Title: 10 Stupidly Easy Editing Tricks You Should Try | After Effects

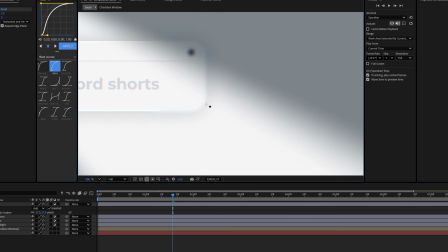497s
So look at that. Just adding that soft blur over here is probably a little bit too much, to be honest.
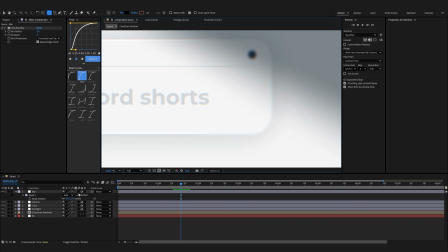503s
And then you can also bump up the feather to kind of smooth it out, so let me just do it.
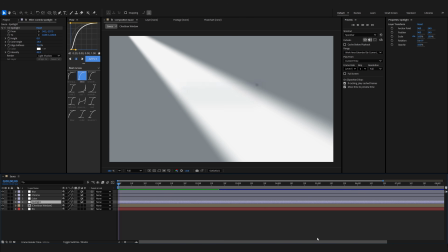507s
So it's really nice. I really like how it looks over here. Alright, our animation starts to look really clean in that setting.
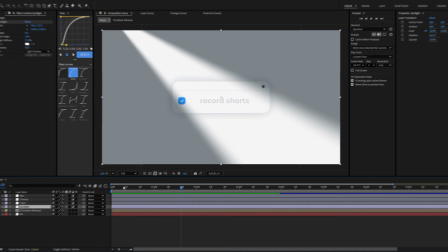515s
Damn. We're starting to cook, then you would probably add a little bit of movement and it would look fire.
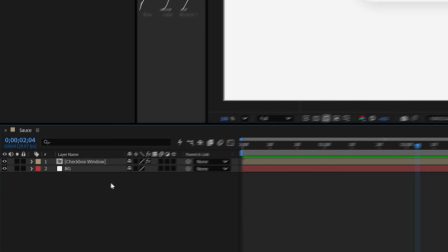520s
Another thing on the list is using gradient ramp. So essentially what we want to do is just head over to the background and we're gonna apply gradient ramp.
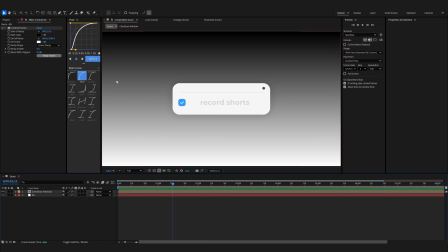528s
So now as you can notice, we got black and white, and the thing is that you don't want to mix together dark and light because you're gonna have color bending.
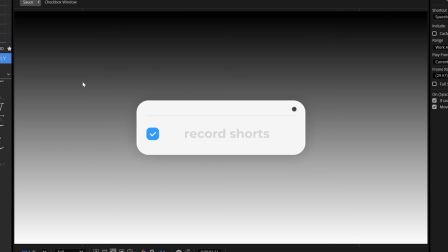535s
So the clue is to have light color mixed with the light color. So let me just show you.
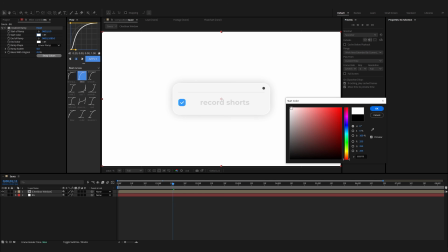540s
I'm gonna head over to start color, and here instead of white, we're gonna pick something with a slight touch of, say, red.
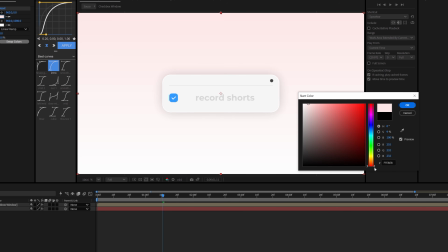547s
It's probably a bit too much. Or maybe, you know what, we're gonna pick blue. Yeah, it looks really nice.
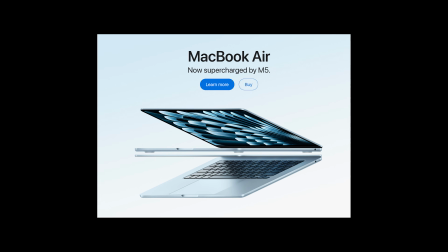552s
So this is something even Apple uses. I literally went to their page today and they use blue and white and it looks so good.
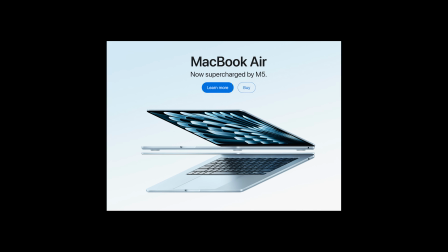558s
Just makes everything minimal and clean, and it's stupidly easy to make.
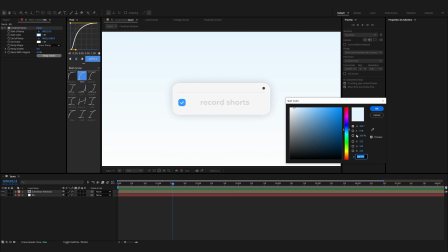562s
So that's what you want to do, is just mixing together light version of some sort of a color with white. I mean, you can play around with this, you can use here a different color as well. It's also interesting.
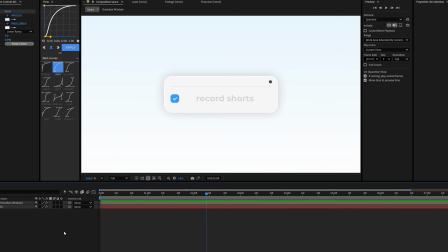573s
The last thing on the list is vignette. This is something I use all the time because it helps to focus on what's in the middle.
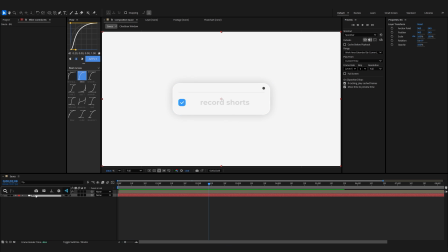578s
So I'm gonna get rid of that gradient ramp over here and we're gonna apply CC vignette, and it's just looking clean.
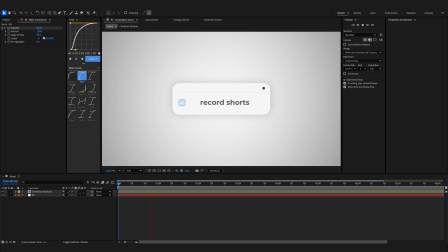585s
So vignette is such a game changer and it looks fire. You can play around with the settings though. Anyway, that will be it for today's video.
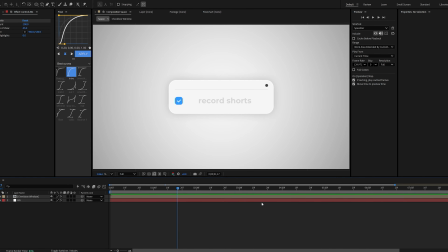592s
Hopefully you enjoyed this one, you learned a lot, you're gonna have something to implement into your videos. And with that being said, you can check out the video on the screen, and I will see you in the next one.
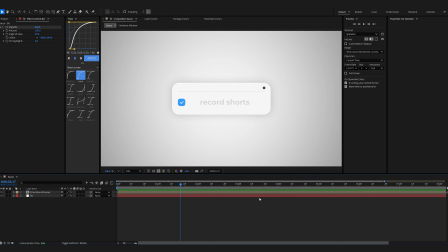600s
Cheers guys.